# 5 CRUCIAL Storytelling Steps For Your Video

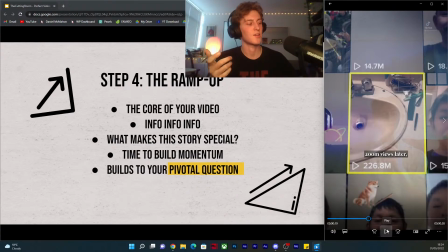So when I scripted this, I decided that, okay, I'm just going to be completely straight up with it.
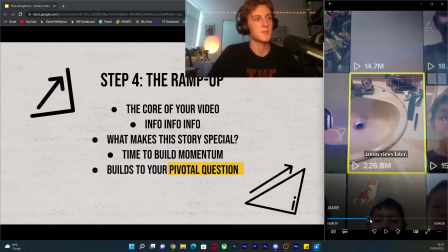I'm going to write down in the script that I'm going to break the fourth wall, wherever this is.
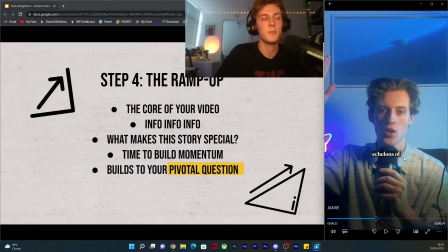Here it is.
I'm going to break the fourth wall from the viewer's perspective and ask, of internet fame.
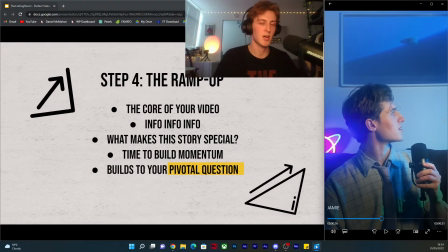but why? I'll get to it.
So this is just me straight up like saying, I'm reassuring the audience that I know why you're here. I know why I'm here, but I'm getting to the point. You've just got to trust me just a little bit longer, and I'm going to give you that information without me saying, wait till the end to see the answer.
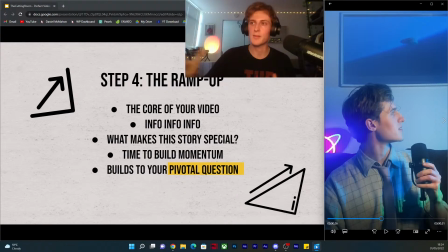You know, it's a way of really bringing some authenticity, some life into it. But after you've ramped up all that intensity, arguably the most important part, the reason,
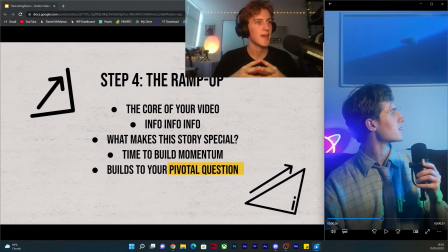kind of the whole existence for step 4 is it's there to grow and grow and grow because we're building to your pivotal question. So by now, I've answered my first question. We've kind of described who Jamie is.
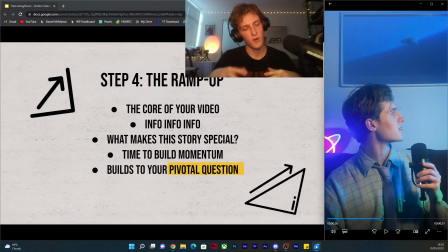We know who he is. We know his backstory. But I want to delve a bit further into that. I want to know why we're obsessed. I want to know why TikTok in particular allowed him to shine. It doesn't necessarily need to be phrased like a question at this point.
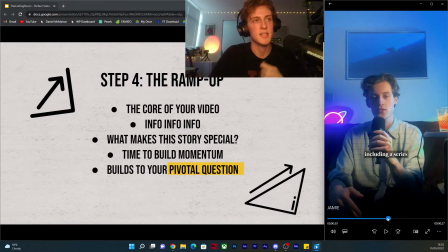It just needs to pose some curiosity.
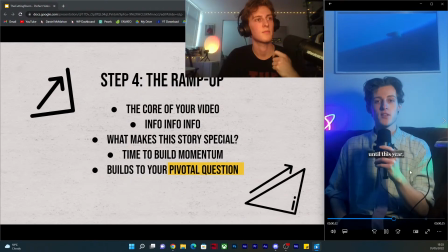So for example, I say, Didn't arrive until this year, when the world finally caught on to Jamie's charm.
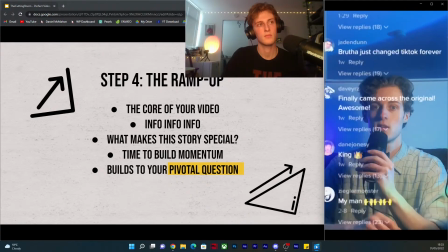To be Twitter's main character of the day is a bad thing, but on TikTok, life-changing. so why is it life-changing on TikTok?
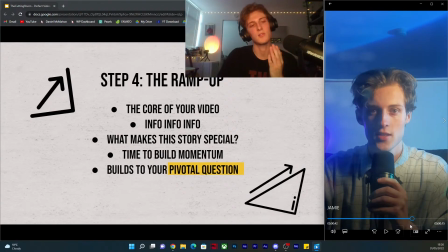That's the question that we're posing. And it's our transition point into step 5. We've risen all that music.
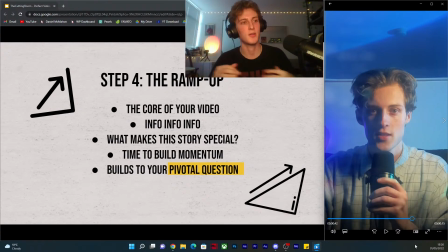It's perfectly aligning. And now we're, okay, I want to know, what's all this mean?
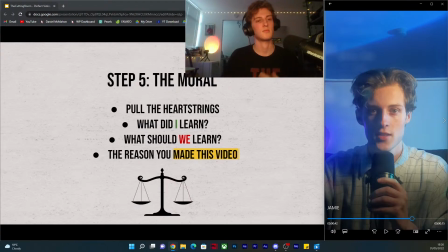We've come into step 5, which brings us to the moral. So you've done great to get this far. This is our final step. You've laid out all the information. You've given the plot. But no story is complete without some reflection.
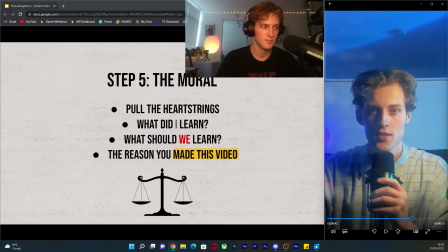That's what we're here for. We all need a moral of the story. So like I said at the start, this video, it was birthed because it birthed originally from insecurity. I was insecure of my own views, my own popularity. Why can I not be as good as Jamie?
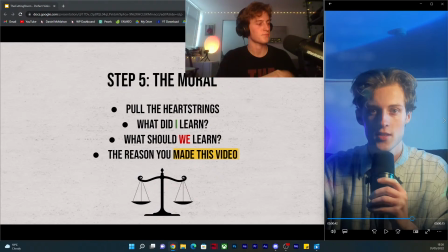Why does the world not love me as Jamie? I was confused by it. So at this point is where I reveal what I've learned. This is me individually. How is this process in making this video and doing the research and forming this thing?
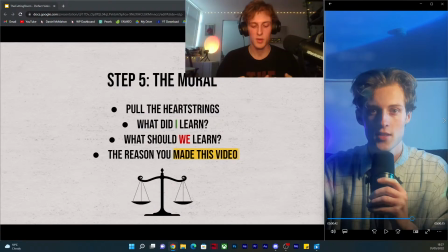What have I learned individually? That, you know, 1, it's okay and natural and normal to feel this way, to compare ourselves to people. It happens. And 2, it's not like Jamie blew up for no reason.
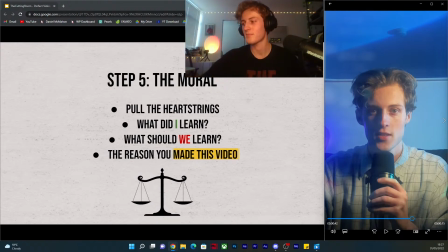That's just completely foolish to even say. So like Jamie, he was offering something the internet just was missing. It didn't have, and that was real authenticity. Some people might not agree with that, but he's truly himself online,
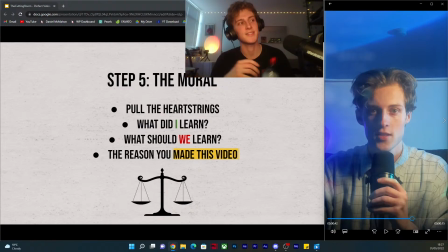and we all like to think that about ourselves, but it's not really the case. We're all kind of always playing a character. So the world latched onto that. We caught onto it, and that's something I learned.
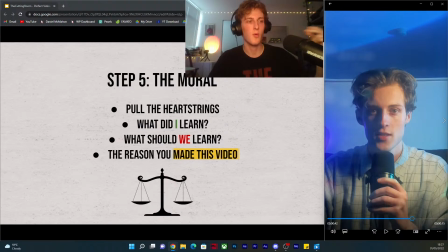But collectively, we learned, and this is where the point I'm trying to make into step 5 is that we can take a leaf out of his book. It should be inspiring looking at him. The world fell in love with Jamie, and the moral is that there's no reason that we can't fall in love with you.
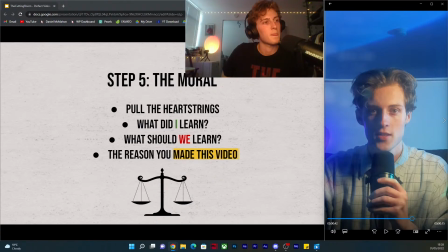There's no reason the world can't fall in love with you. So, yeah. We're also answering the question that we posed in step 4.